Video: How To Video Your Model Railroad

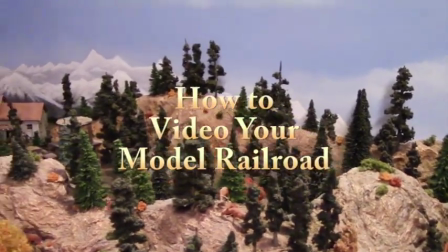(0:00)
In this video, I'd like to show you several ways to make creative images of your model railroad.
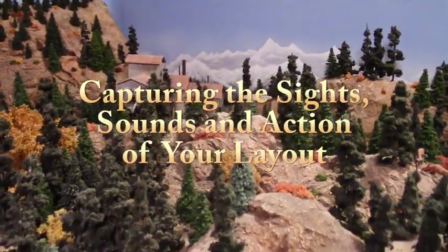(0:06)
Over the years, I've taken many photographs of my HON3 layout and have written 2 books about it,
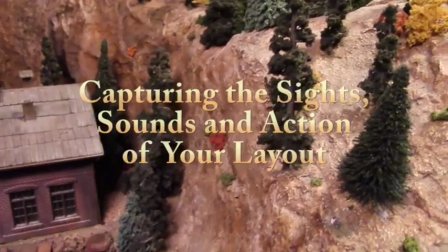(0:13)
but there's no substitute for a video of it.
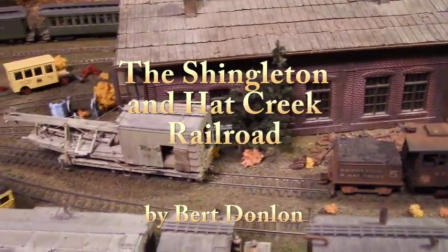(0:16)
The model railroad is full of sounds and motions, not just still images.
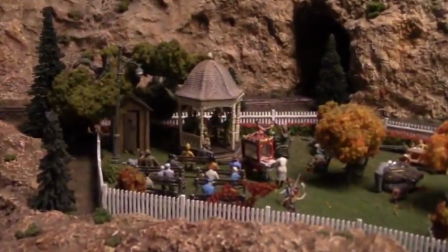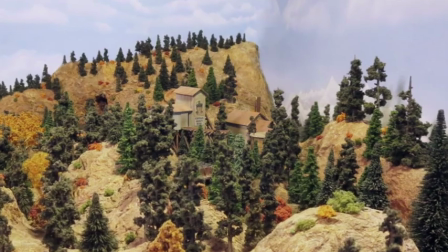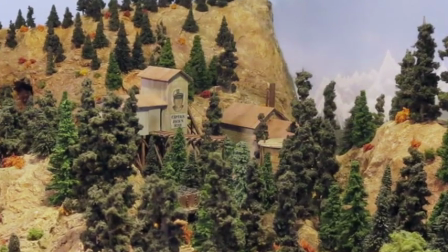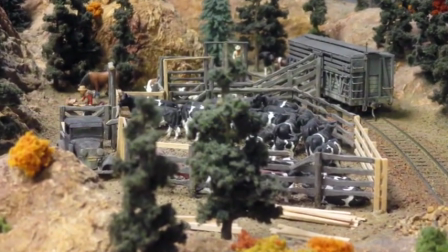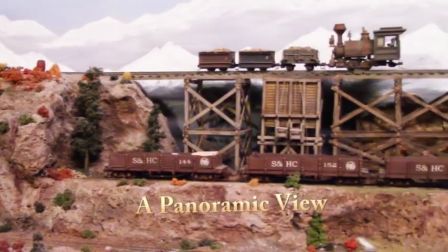(1:07)
A good place to start your video is with a panoramic view of your layout,
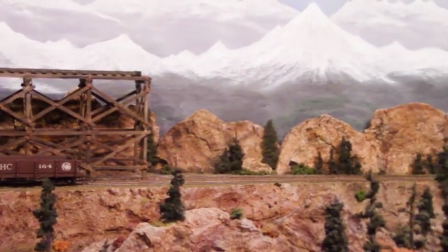(1:12)
giving the overall feeling that you have created in your miniature world.
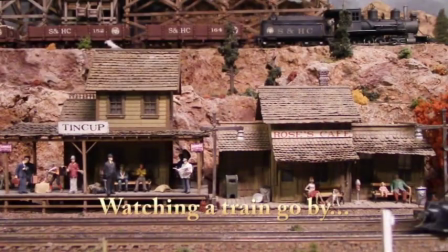(1:19)
Let's view your trains as seen by a bystander,
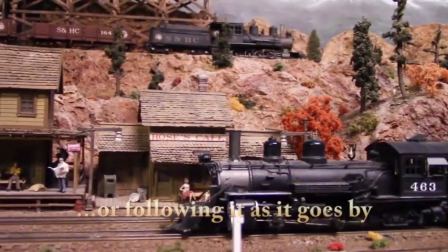(1:25)
or following it as it goes by.
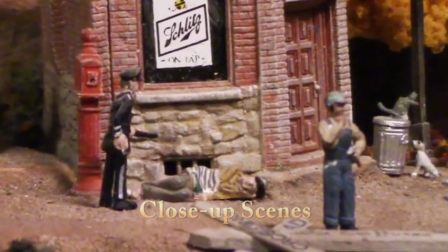(1:32)
I'm sure you have some interesting close-up scenes that your visitors might not even have seen.
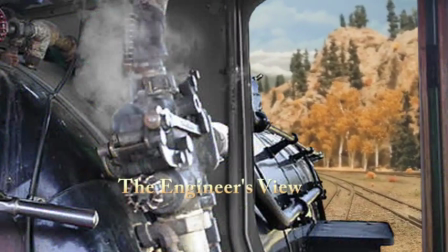(1:39)
How about seeing your railroad from the engineer's point of view?
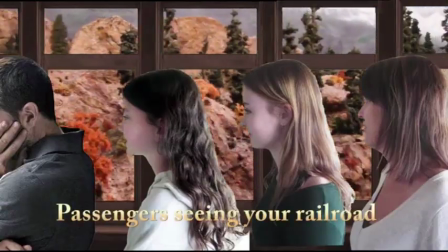(1:47)
Or as seen by other passengers?
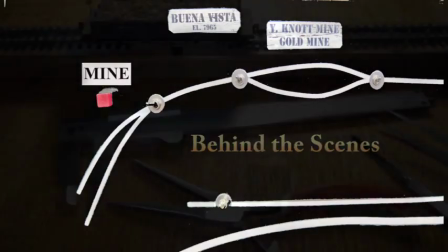(1:53)
And finally, let's go behind the scenes to see the control panel,
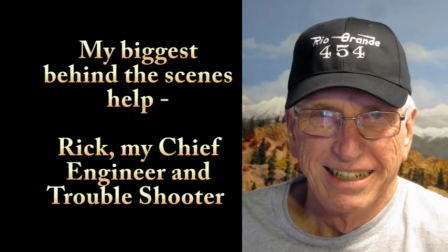(1:58)
your workbench, and other behind-the-scene views showing how you've created your miniature world.
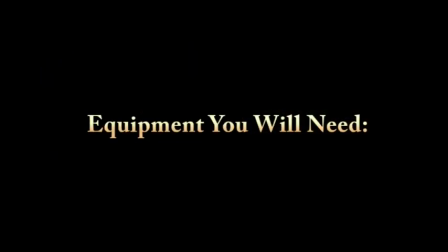(2:06)
Before we get to the how-to details, you'll obviously need a program to record your videos. A still photography program is also very helpful.
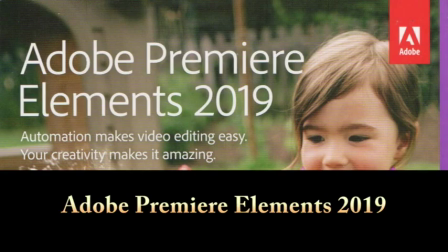(2:16)
I use Adobe Premiere Elements 2019 and Adobe Photoshop Elements 2018,
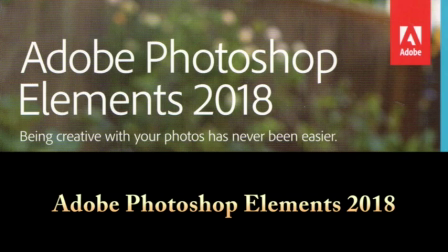(2:24)
but any still photography and video programs will work just as well.
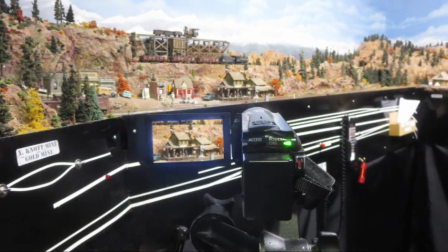(2:30)
A tripod is very helpful to keep both the video and the still cameras from shaking, particularly with close-up scenes.
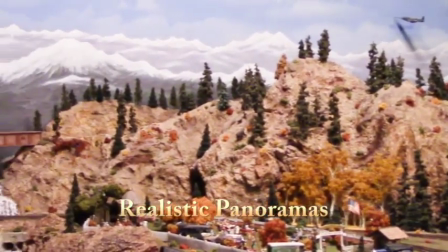(2:38)
Let's start by seeing how to make exceptionally realistic panoramas of your layout.
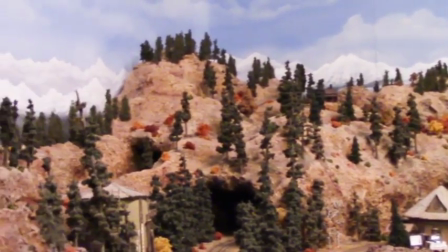(2:44)
When doing these videos, be close enough that you don't see the control panels, your workbench, the layout curtains, or your spare bathroom.
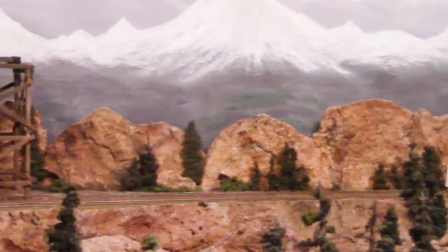(2:53)
Concentrate on just the layout itself, making it look very realistic.
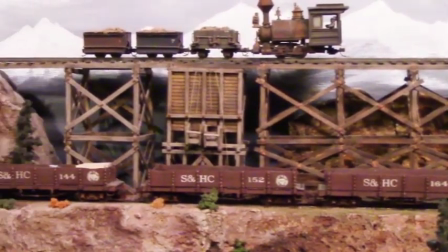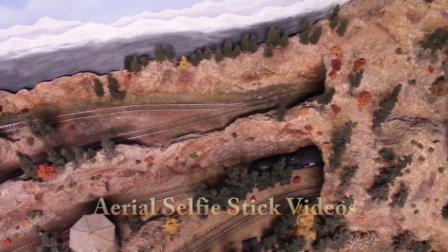(3:03)
Try an aerial view taken with a selfie stick, avoiding the floor and any other distractions that would destroy the illusion of reality.
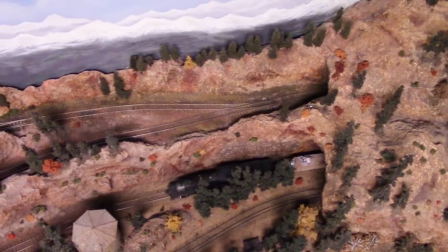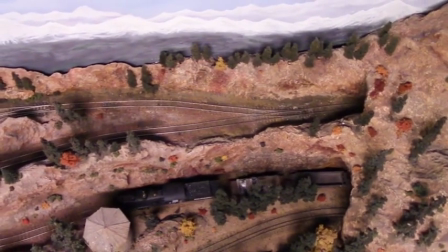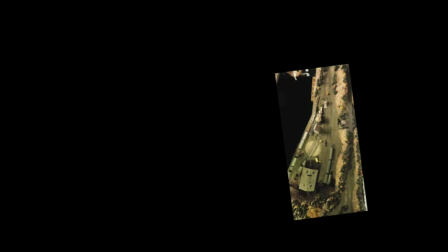(3:23)
Another idea is to take still images from the ceiling and photo merge them into a satellite photograph of your layout.
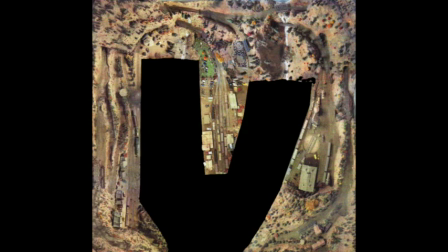(3:32)
Hold the camera right on the ceiling so all the images are at the same degree of enlargement and are looking straight down. Make it easier to match the separate images into the final montage.
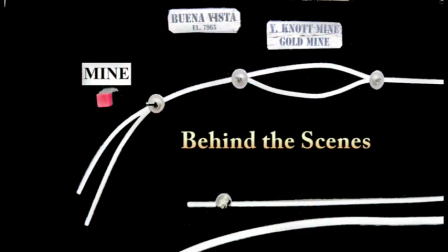(3:45)
Save the workbench and control panels and beneath the layout for their own separate parts on the video,
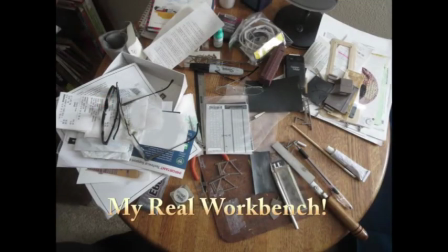(3:51)
probably near the end of the video after all the realistic scenes are accomplished.
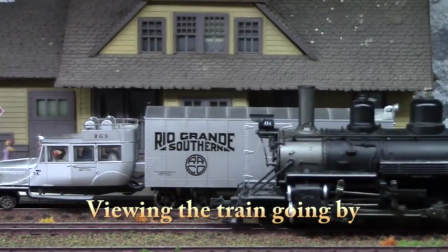(3:57)
Make a video of a moving train when the camera is stationary on a tripod, as a person standing there viewing the scene would see it.
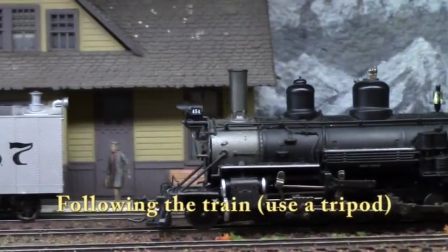(4:14)
Take another scene panning with the movement of the train, as if you're following the train's movement as it goes by.
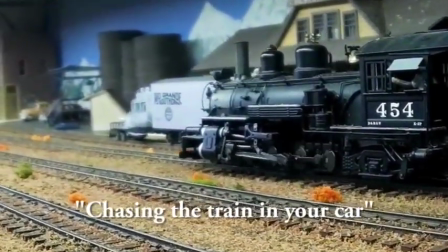(4:24)
If you have parallel tracks, a miniature video camera on a train on one track can record a train on the other track,
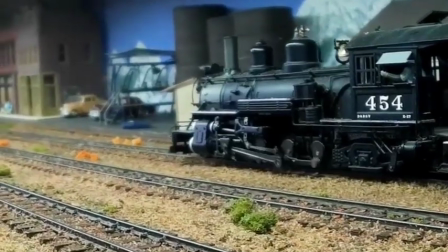(4:31)
both going the same speed and same direction, of course. Leave sound on only on the train that you're recording.
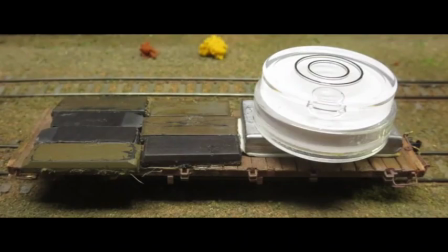(4:43)
I took a flat car and made it into a video car. At one end is a series of magnets.
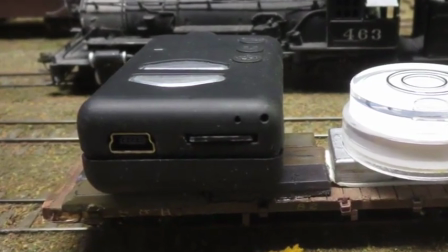(4:49)
The bottom of the camera has a metal washer on it to keep the camera stable on the car, but with still the ability to point it in any direction.
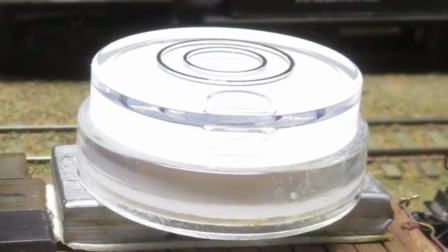(5:00)
At the other end is a bullseye level, so the camera can be shifted slightly to make it level for making the videos.
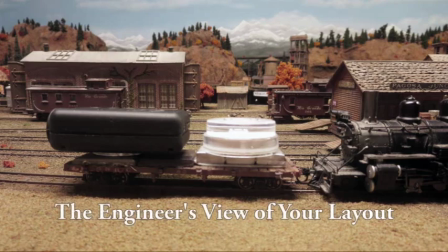(5:10)
To capture the engineer's view of your railroad, attach the miniature camera on the video car in front of the engineer to record the view that he would see.
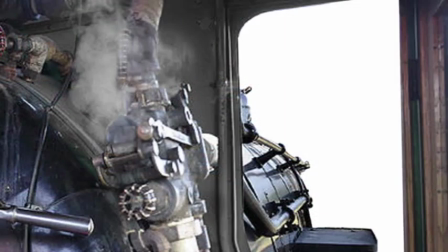(5:22)
To see your railroad from the engineer's view, find an image of the cab of a locomotive on the internet. With Photoshop, erase the windows and replace the windows with a green color.
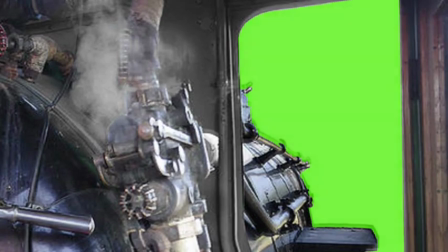(5:37)
This will become a clear window with your video seen through it.
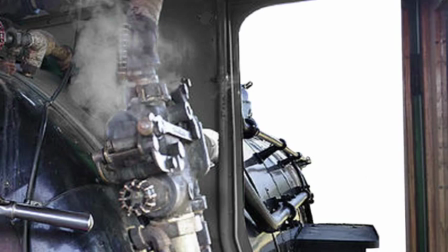(5:42)
Add this to your video and check Yes for photo merge or green screen key. This will make the cab's window transparent and show your video through it.
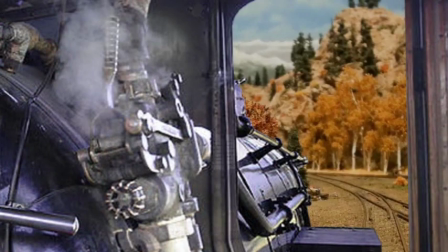(5:54)
Add the green screen still image to your video program and then add the video taken from the flat car for an amazing scene.
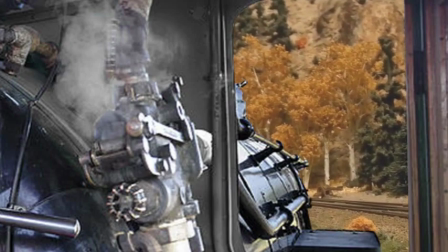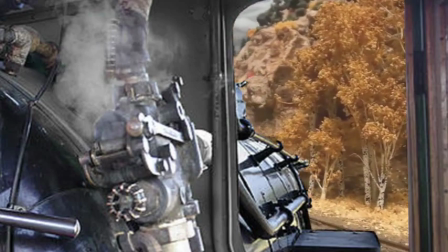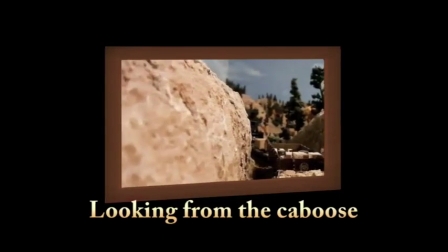(6:13)
A video from the rear of the train, looking forward, would capture the feeling of the view from the caboose.
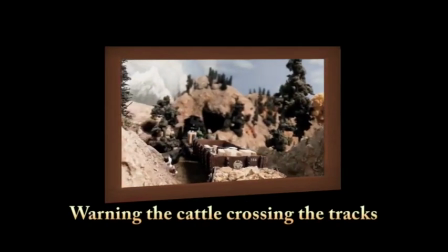(6:19)
Put the video car on the rear of the train and the camera at a height that looks over the tops of the cars.
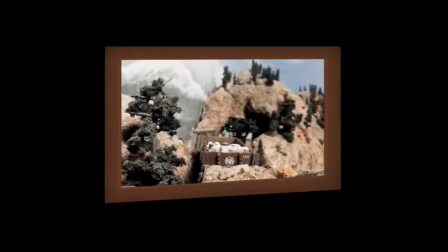(6:25)
It will look very realistic.
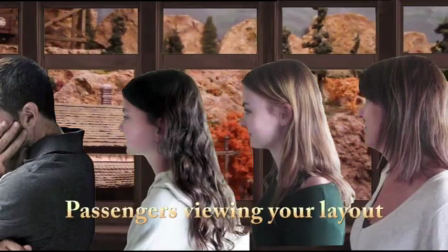(6:28)
Now let's make videos of passengers looking out the windows of your coaches as your layout passes by.
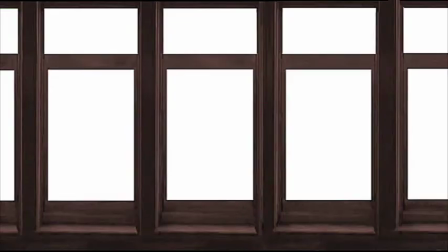(6:35)
The first thing to do is make a still image on Photoshop of the coach windows,
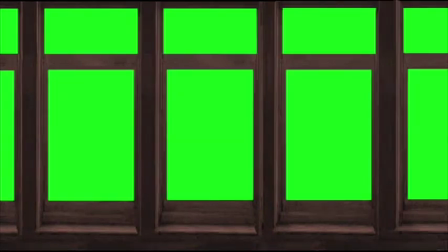(6:41)
and then paint the glass on the windows green for green screen, so that the video of the railroad will show streaming through those windows.
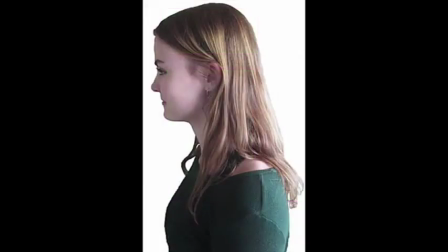(6:51)
Then photograph the passengers, I use my own family, as they're looking out a window. Eliminate the backgrounds in the pictures of them with Photoshop, and then paste them in front of the window's image.
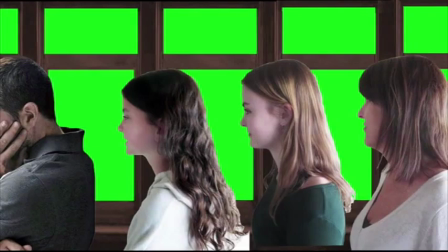(7:03)
This will become a single still image in Photoshop. Then take that image and put it in the video program and hit Yes for photo merge or green screen key.
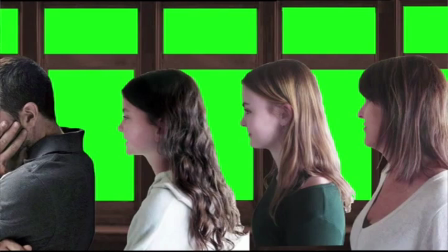(7:19)
Now add a side view video of your railroad taken from your miniature video camera on the video car looking to the side.
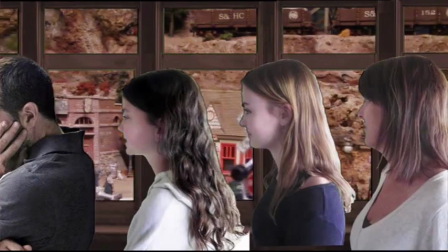(7:29)
With this combination, your model railroad travels by the passengers and they're looking out the windows at it.
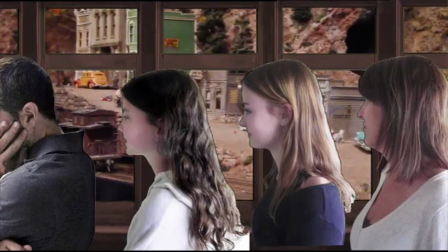(7:35)
It really looks like they're traveling around on your railroad. To capture these videos, a miniature video camera is used.
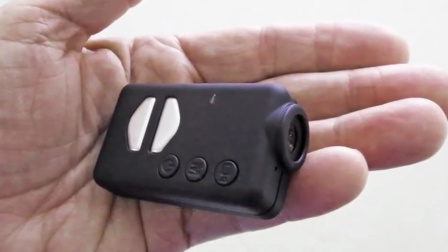(7:43)
Several are available on the internet,
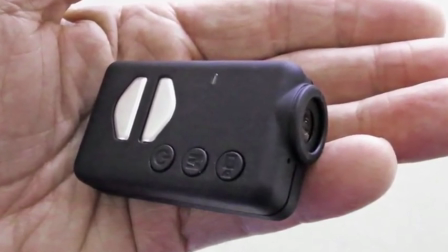(7:45)
but check carefully to be sure that the dimensions will fit on a flat car and not hit any scenery when photographing forward or from the side.
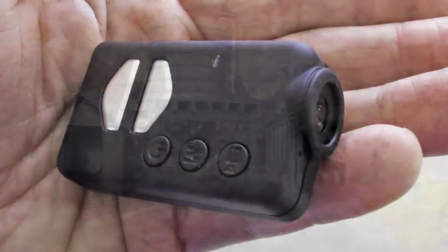(7:54)
I found the Mobius video camera works best for me. When doing scenes, pick scenes that tell a story.
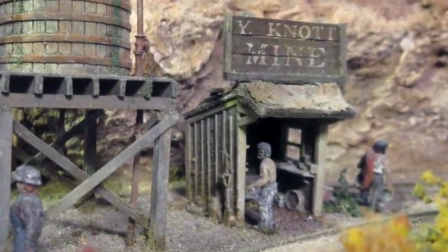(8:03)
Capture your video from eye level to add to the realism of the scene.
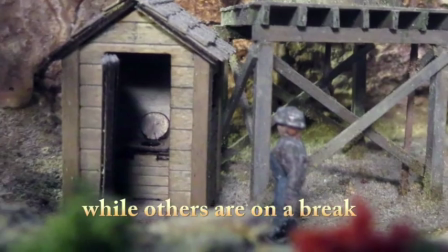(8:07)
Be careful that the background is all part of the scenery and not part of the garage or the bedroom wall.
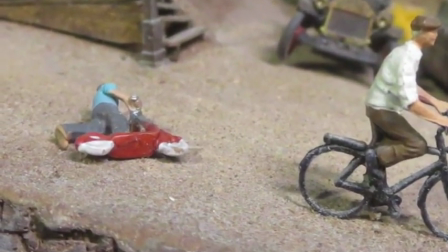(8:14)
Narrate what is happening in the scene or give it the appropriate caption to help the viewer understand what is happening.